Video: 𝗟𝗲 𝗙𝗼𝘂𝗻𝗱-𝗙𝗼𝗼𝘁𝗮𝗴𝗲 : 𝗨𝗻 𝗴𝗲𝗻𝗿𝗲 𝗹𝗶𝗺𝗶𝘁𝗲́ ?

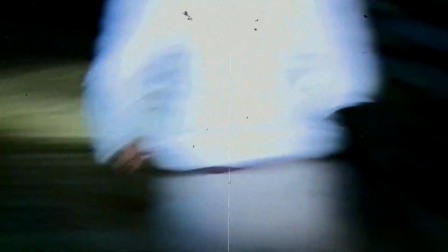I'm gonna show the world what happened here. If you find this tape, just please get it out.
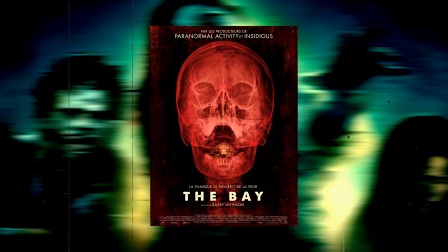Alors au début, c'était pas gagné.
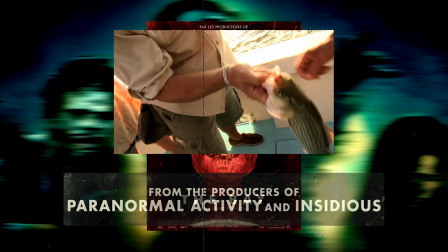Quand tu vois la bande-annonce qui vend le film comme de l'horreur un peu bête et méchant, et le fait que ce sont les producteurs de Paranormal Activity derrière le projet, ben ça donnait pas franchement envie.
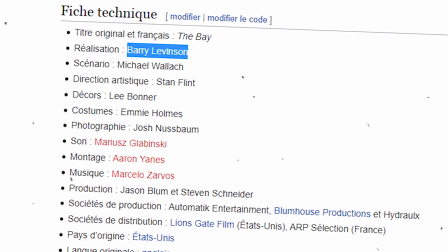Mais le nom du réalisateur avait titillé ma curiosité. C'est Barry Levinson à la mise en scène.
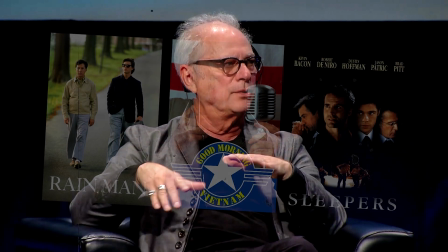Un mec que vous connaissez sûrement pour Rain Man, Good Morning Vietnam ou Sleepers.
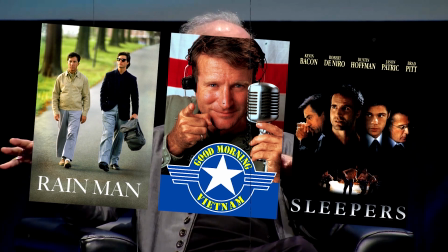Un excellent réalisateur donc, qui va utiliser la mode de la caméra subjective à des fins artistiques, mais pas que. Du coup je me suis dit, ben pourquoi pas. De toute façon j'avais la carte illimitée donc bon...
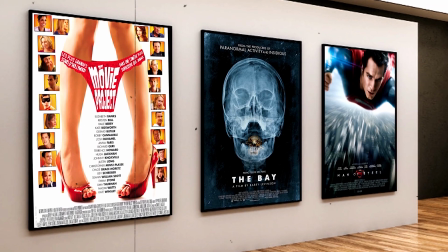Je me souviens que quand je suis allé voir ce film au cinéma en 2013, j'étais tout seul dans la salle.
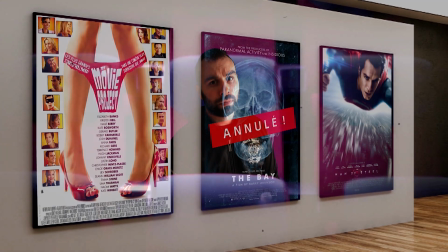Ouais, ça a été un tel bide en France que le film a été retiré des cinoches au bout de seulement une semaine dans ma ville.
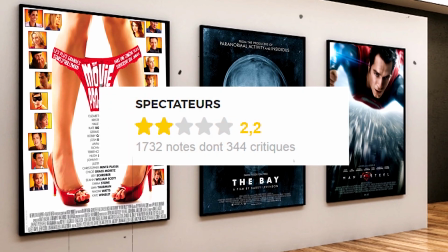D'ailleurs les critiques françaises ont été assez rudes avec le film.
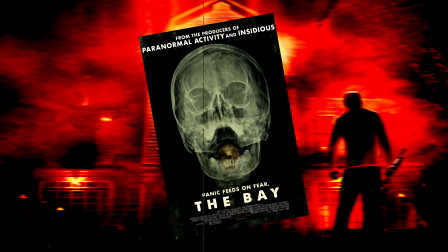Donc vous vous en doutez, le film a été un four absolument partout et a fait seulement un peu plus $1 million à travers le monde.
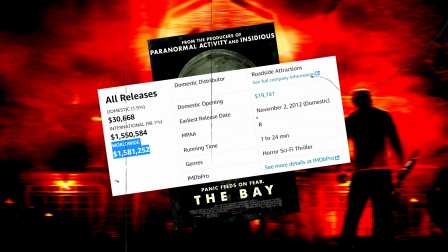Ce qui fait qu'il n'arrive même pas à être rentable, même pour un fan footage. Le genre de film qui faisait plus de sorties que d'entrées limite. Bref, personne n'est allé voir le film, tout le monde l'a oublié. Et vous commencez à connaître la chaîne, quand c'est le cas, je suis toujours là pour dépoussiérer un peu tout ça.
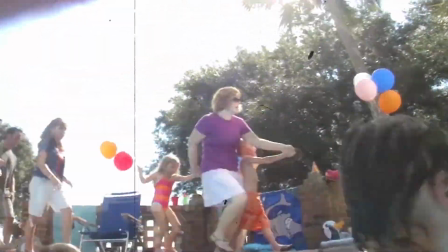Le film nous raconte les événements tragiques de la baie du Maryland qui ont eu lieu en 2009.
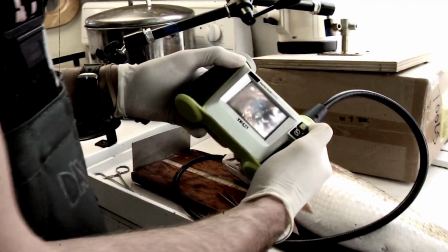Une bactérie non identifiée contamine le lac et ceux qui s'en approchent.
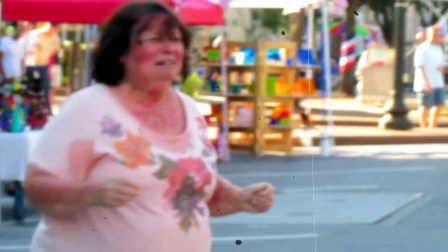Les infectés qui ont eu le malheur de s'exposer à l'eau se retrouvent avec des plaques et des lésions sur le corps.
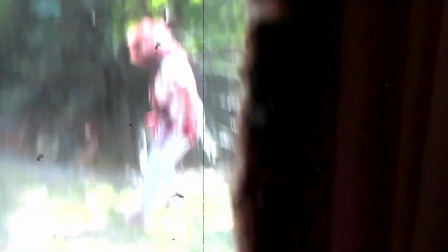Ils souffrent le martyre car ils se font dévorer de l'intérieur par ce parasite.
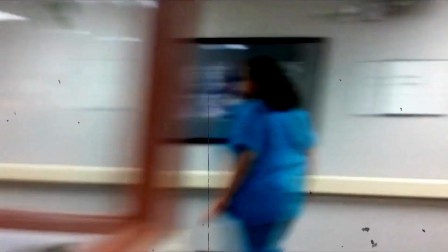Mais personne ne va rien faire pour eux. Le gouvernement les abandonne et va même étouffer l'affaire.
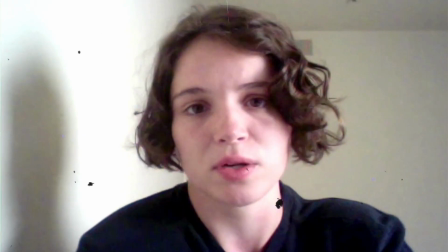Jusqu'à ce que toutes les images de cette catastrophe sanitaire soient retrouvées et balancées avec des témoignages de survivants dans un documentaire servant à dénoncer.
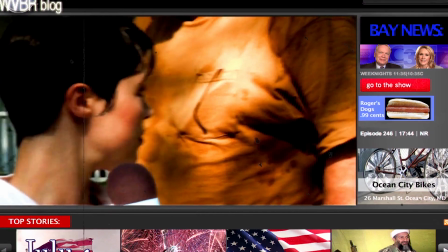Can't move on with my life until this story is told.
Contrairement à beaucoup de fan footage, The Bay ne se limite pas qu'à un ou deux points de vue.
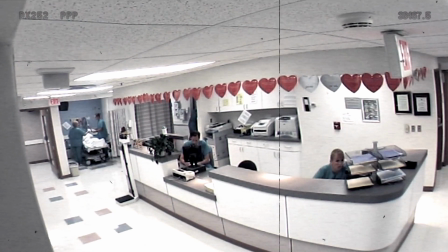Utilisant à bon escient toutes les techniques de capture de l'époque, le film nous offre une grande variété dans la mise en scène.
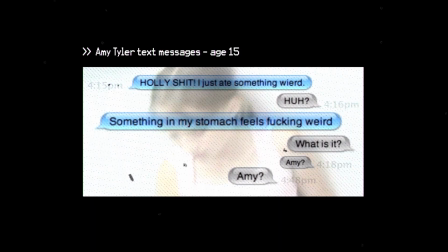Caméra professionnelle, amateur, téléphone portable, capture vidéo, dashcam, enregistrement audio, caméra de surveillance, FaceTime, quasiment tout y passe.
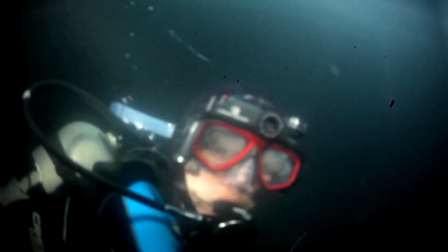Barry Levinson décide d'aller au bout du concept. Et le résultat est juste bluffant.
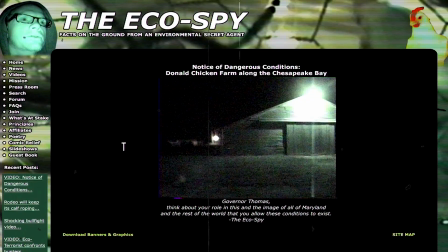Non seulement ça apporte encore plus de réalisme au film, mais ça permet aussi d'avoir une richesse graphique absolument dingue.
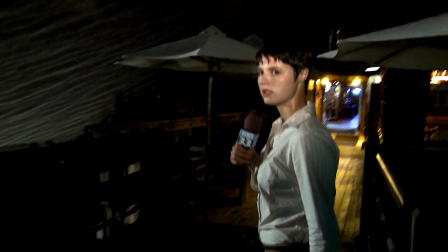Mais c'est là que l'on voit aussi les limites du fan footage. Personne ne pourra aller plus loin que ce film à ce niveau.
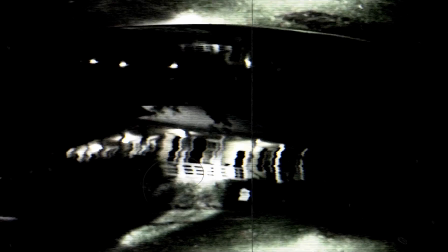C'est une évidence. La forme participe donc grandement à la tension constante que réussit à me procurer le film.
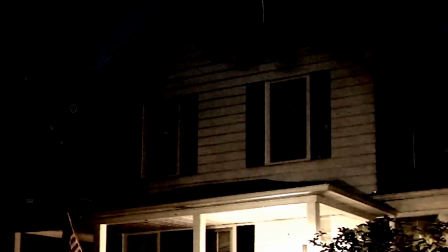Certains passages fonctionnent du feu de Dieu, grâce à la suggestion.
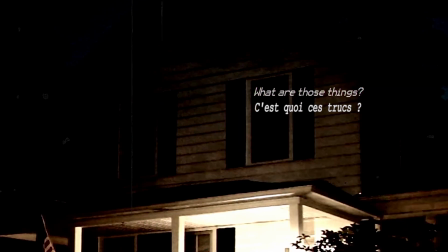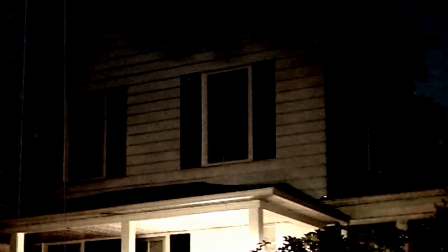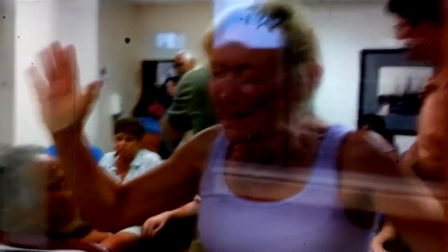Ou à l'empathie que l'on ressent pour les gens qui hurlent de douleur sans que l'on puisse rien faire.
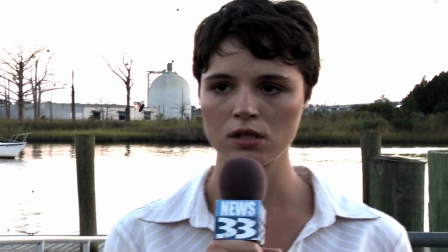Le sentiment d'impuissance.
What the fuck is that?
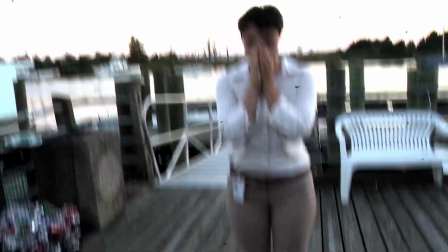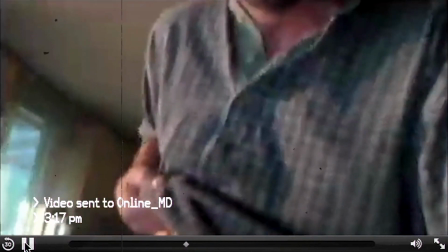Mais alors je crois que ce qui m'a le plus retourné, c'est cet homme qui, désespéré, va envoyer une vidéo sur internet pour appeler à l'aide.
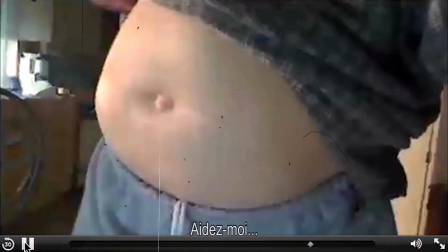There's something really wrong. Help me.
C'est terrifiant de regarder ça.
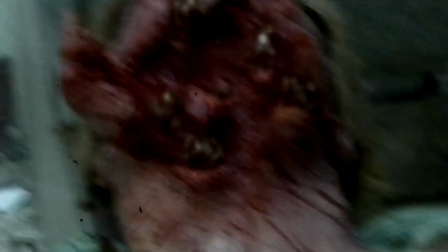On ressent une vraie horreur anxiogène tout le long, surtout quand on voit ce qui arrive aux gens qui sont infectés.
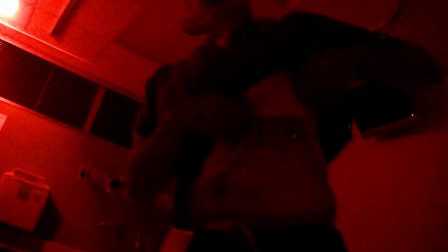C'est vraiment répugnant. Et vous me connaissez, vous savez que je crains ce genre de maladie de peau.
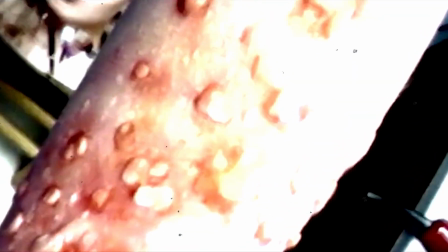Donc là, rien de tel pour me mettre mal à l'aise. Regardez-moi ces visages massacrés.
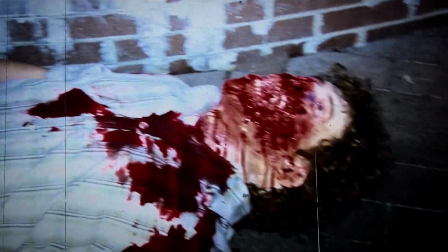Tu sens que c'est lent et douloureux. Et rien que cette perspective fait mal au cœur.
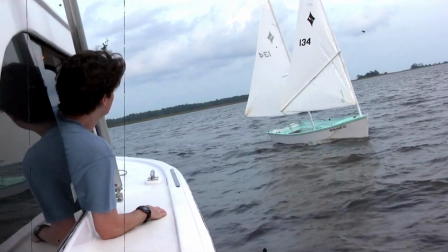Ce qui fait que la peur du dégoût marche très bien. Mais c'est surtout celle de l'inconnu qui va provoquer une tension constante tout le long.
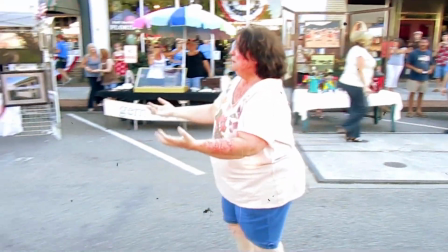On suit cette épidémie horrible comme si on y était. Dès le début, le film ne perd pas de temps pour entrer dans le vif du sujet.